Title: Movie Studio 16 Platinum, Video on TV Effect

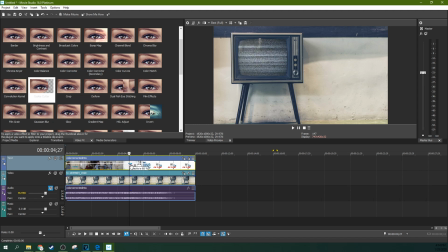So if you grab the opacity and you drop it down about 15%, you'll actually see some of the original screen of the TV, and that'll have more, see some of the reflections come back on it, and that helps a ton. And so if you're unhappy with some of this bleed over here,
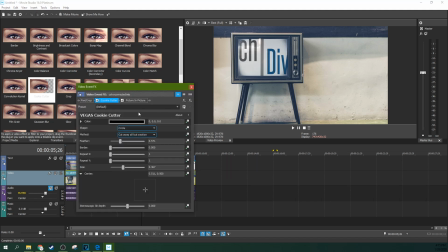you can open your effects by hitting this FX button and then selecting picture in picture, and you can make this a little bit smaller
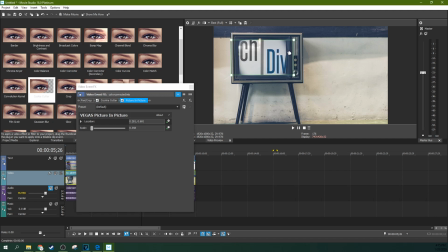if you would like.
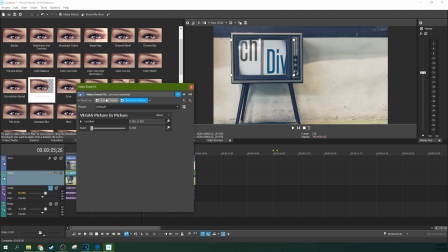And maybe with your cookie cutter,
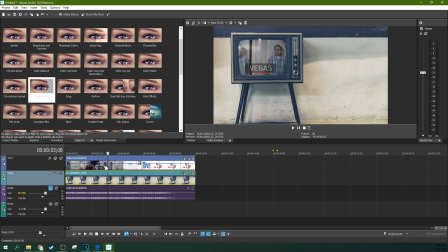getting a different ratio there. But look at that. We've got an image inside of a TV with the reflections and everything. That's so much better looking than... So much better looking. Oh, yeah, look at that. So this could be good. This could be what you're going for.
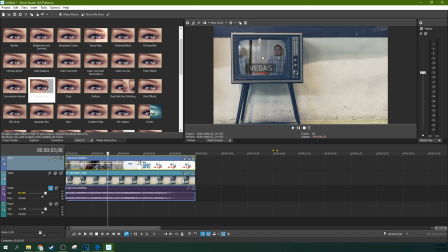You could be done right now. Or we can go a step further, and let's pretend this is a black and white TV. If it's a black and white TV, you need to select levels. So I'm going to go ahead and save this.
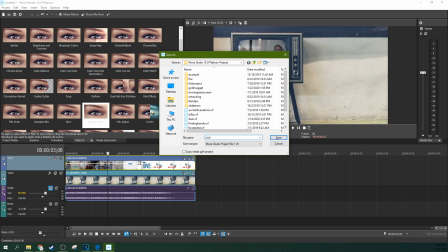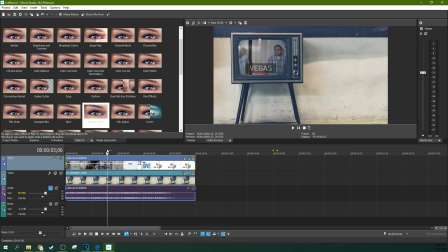All right, so if it's a black and white TV, you need to select levels. And here's why. Because black and white is actually a higher contrast than color is. So if you're doing a good black and white effect, you need to grab your levels and increase the contrast.
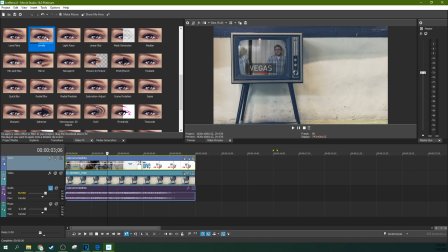And I'll show you how to do that. So first you need to go to L, levels, here it is, and then drop that on your TV, what's supposed to be inside your TV.
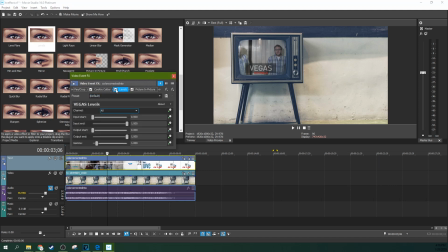You can move that in front of your picture-in-picture as well. And then you can increase the input start just a little bit, and that darkens your blacks, and then increase your input end a little bit, and that brightens your brights.
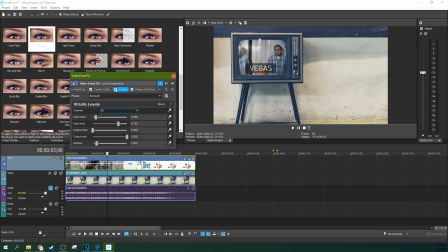And so that actually, for our case, that actually kind of messes up the TV effect just a little bit right now on the front end, because that duller look actually looked better on the TV. So keep that in mind if you're thinking, man, mine's just too bright. Maybe you should dull it by increasing the output start or output end.
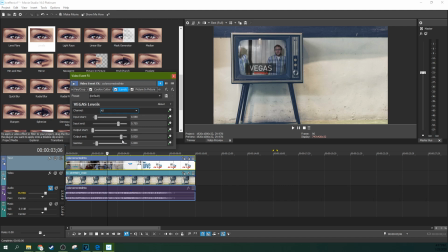So one thing we can do that too, we can actually dull it back out just a little bit while keeping the contrast with the output end. So I am going to dull it back out just a little bit, and then see without, with. So it's got a higher contrast now, and that's perfect for the black and white.
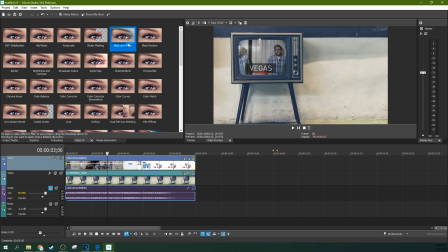So with the black and white effect, you just go up to black and white, drag this to your TV effect. Now you have a black and white image, and this now may be what you're looking for. And if this is great, you're done. If it's not, what if you want it to not be as if you were watching it really there?
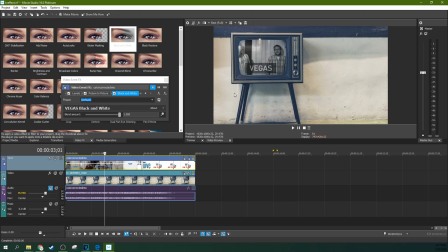You want it to be as if a camera was actually recording this. If a camera was actually recording this, you would see the interlacing artifacting. So if that's the case, you can go to TV Simulator. And with TV Simulator, you can drag and drop this right here on the top one.
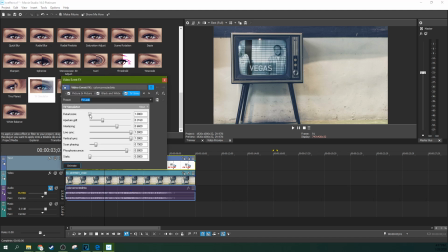And then this is where you can change a lot of different things about your TV effect. Now, since we're doing a center TV effect, the only two ones of these you can't touch are the line sync
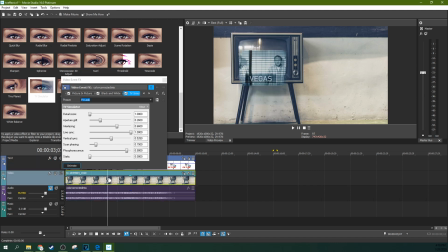and the vertical sync. And here's why. That's going to be a problem, right?
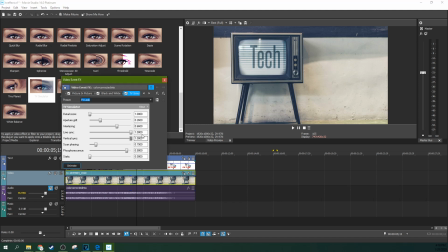So do not touch line sync or vertical sync. What I'm going to do is I'm actually going to keep the detail zoom low, lower the aperture grill a lot, lower the interlacing lines a lot, just make them subtle.
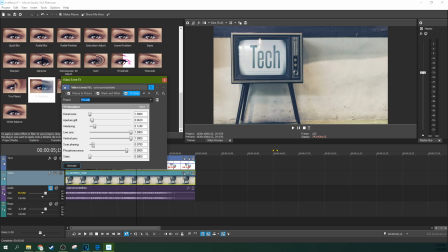And then lower the scan phasing a little bit, and then lower the phosphorescence a lot. I think this TV, in my opinion, it needs to have about yay much phosphorescence.
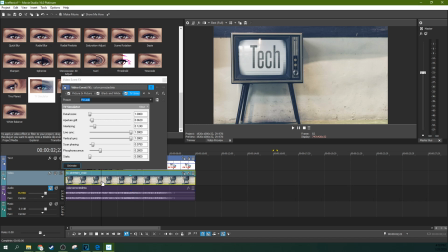Let's see, and with some skin tones there.